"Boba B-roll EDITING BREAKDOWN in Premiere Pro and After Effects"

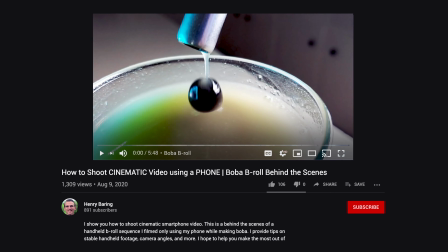(0:00)
A couple weeks ago, I made a boba B-roll sequence with my phone and filmed a behind the scenes. Now I'm gonna break down how I edited that video in Premiere and After Effects and why I made those choices.
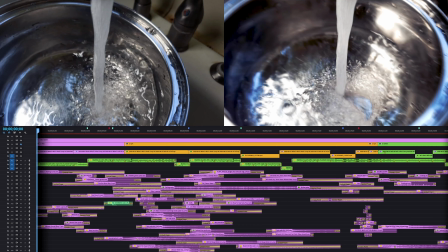(0:09)
Let's watch the video with my editing timeline. The top left is the original footage and the right is the final edit.
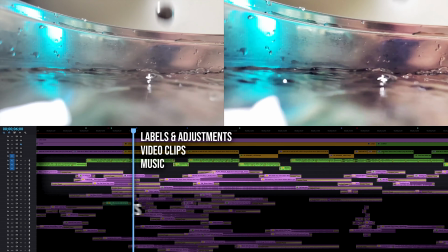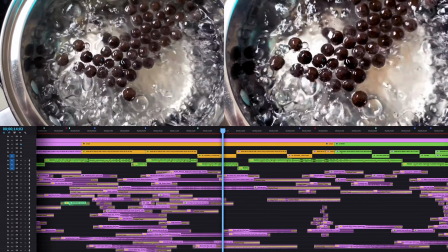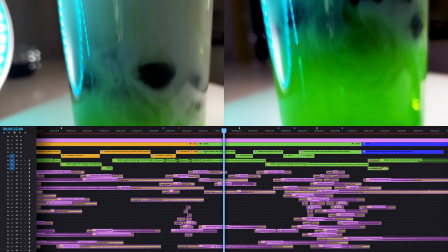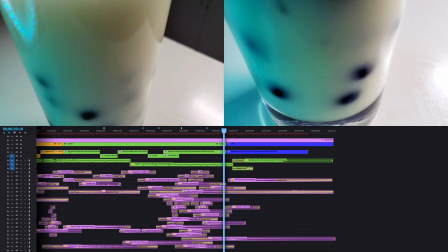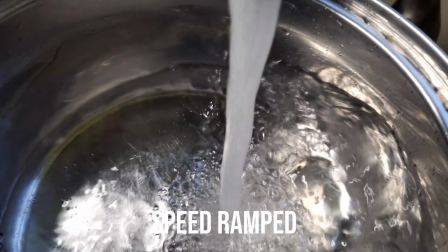(0:48)
For the first shot with the water, because I speed ramped this shot, there sometimes wasn't enough motion blur, so I added pixel motion blur to fix that.
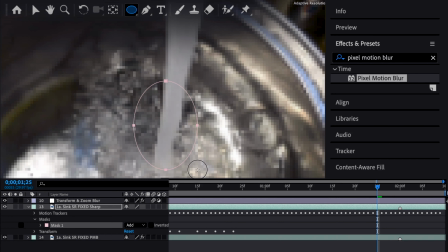(0:59)
I also added a mask on this so that the middle of the water was sharp, but the outside where there was that swishy motion was blurred. For the stove shot, I used point tracking stabilization to lock on to different points in the frame.
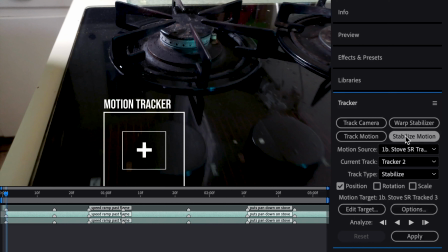(1:15)
When you're motion tracking, the biggest thing is probably to choose the right point to track on.
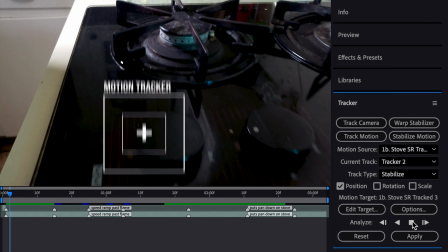(1:20)
You want to put something in the little box that is pretty easy to follow, like the dot on the stove here.
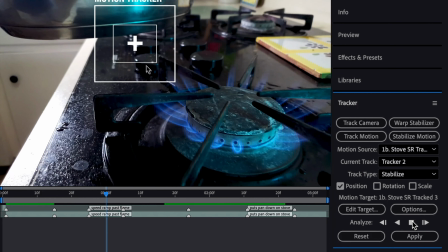(1:24)
That way, when After Effects searches in the big box for where that dot is, it's able to find it in the next frame.
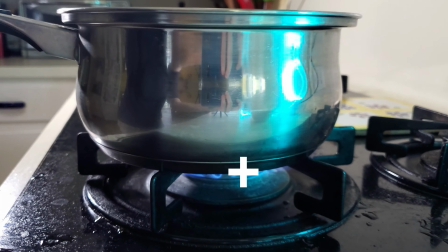(1:31)
I moved the tracking point a couple times to different objects because the shot is sweeping back and I wanted to lock onto something else.
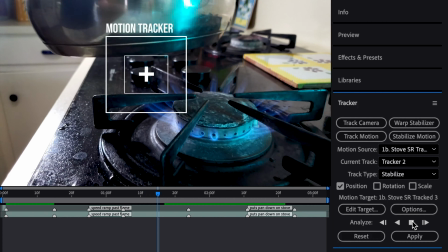(1:37)
I did this by dragging the tracking box by its edge, which offsets the tracking point so you can use another object to stabilize.
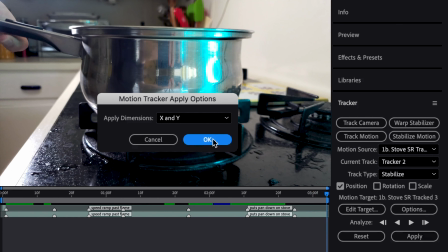(1:45)
That way when you hit apply, you have one continuous motion, but you won't see a giant jump to another part of an image.
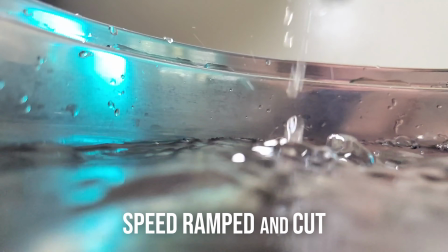(1:53)
For the angle that was inside the bubbling water, I really liked the splashes and then the part where we go underwater. But they were too far apart to speed ramp together, so I made a hard cut and a transition.
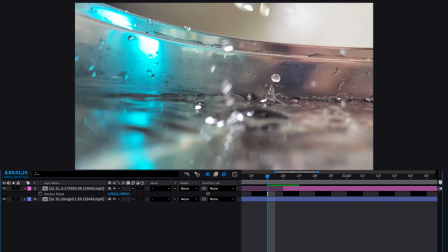(2:04)
To match the two shots,
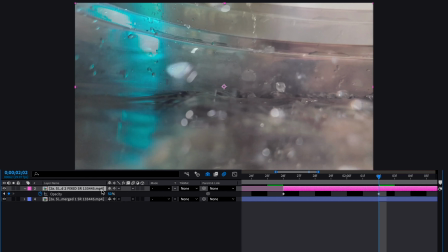(2:06)
I stacked them on top of each other and turned down the opacity of one of them so that I could move it and line it up to exactly the same position as the other one.
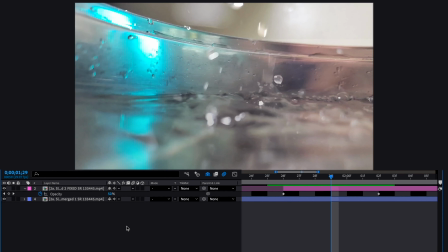(2:18)
Then all I did was crossfade the second clip in right at the middle of the transition.
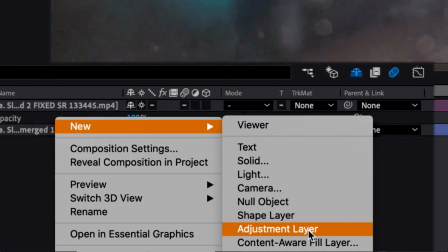(2:23)
Then I created an adjustment layer and added a transform effect.
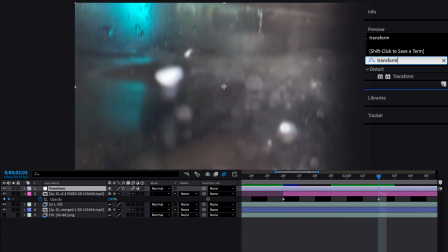(2:29)
Anything you do to an adjustment layer will apply to all of the layers below it.
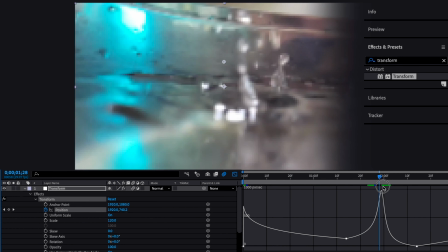(2:33)
So I zoomed in and keyframed a motion down to match going down into the water.
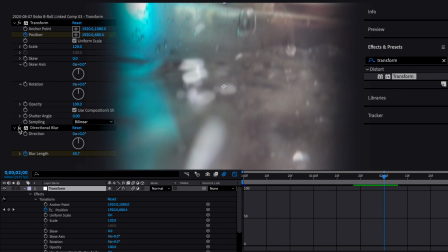(2:41)
I also added motion blur to the shot.
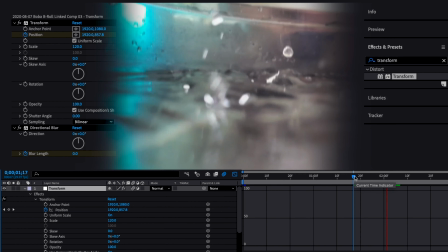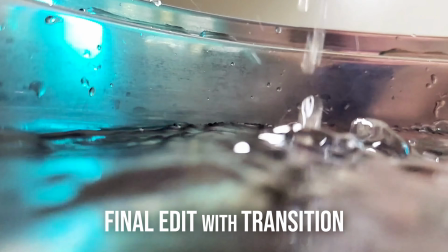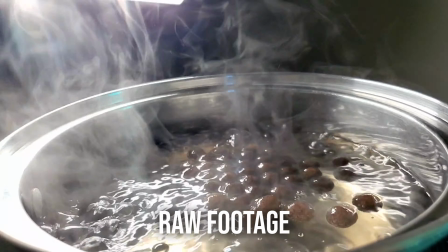(2:54)
For the next clip, my goal was to focus on the contrast of the steam and the swirly motion that I thought looked really cool. One thing that I did with this shot that I've been practicing is thinking about the purpose of a clip throughout the process, like when planning, filming, and editing. Sometimes I feel like no matter how hard I try, my videos are still missing something, and I think purpose is often that something. With this shot, I wanted the swirly motion and the brightness of the steam to stand out.
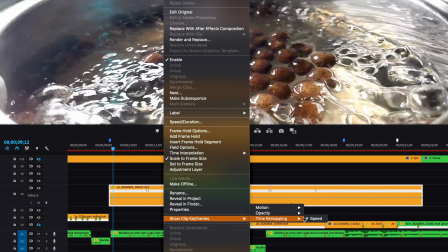(3:18)
I used speed ramping in Premiere so that it slowed down on the beat and at the points where I thought were important.
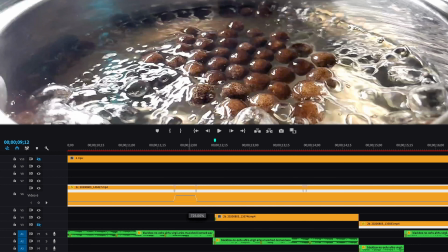(3:23)
I smoothed out the speed ramps as well.
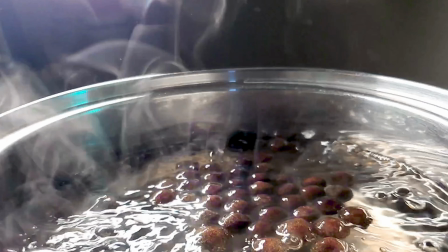(3:27)
Without thinking about what I wanted about this shot and why, I wouldn't have been able to do it. Here's the final shot.
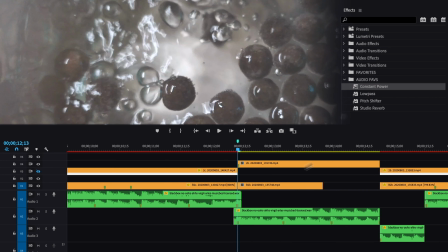(3:36)
Here, I cut the music to a different part of the song. I've already put markers at the different beats, so all I have to do is line them up and fade the audio together.
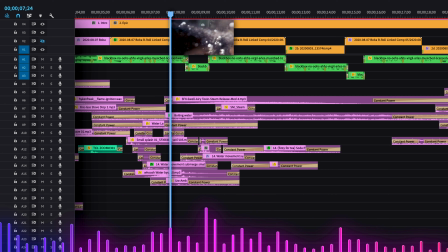(3:43)
If the timing is right, it should sound like there's no cut at all. I do this a lot in my videos because I like to build towards different moments and control the flow of the music to be where I want it to. The next clip I think shows how important choosing the right part of a clip is. I had a really long slow-mo clip to go through and figure out what was the best part.
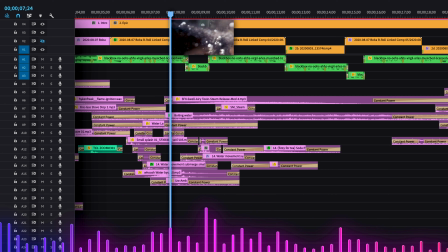(4:02)
I knew I wanted something that showed the bubbles and had a different angle than the previous shot.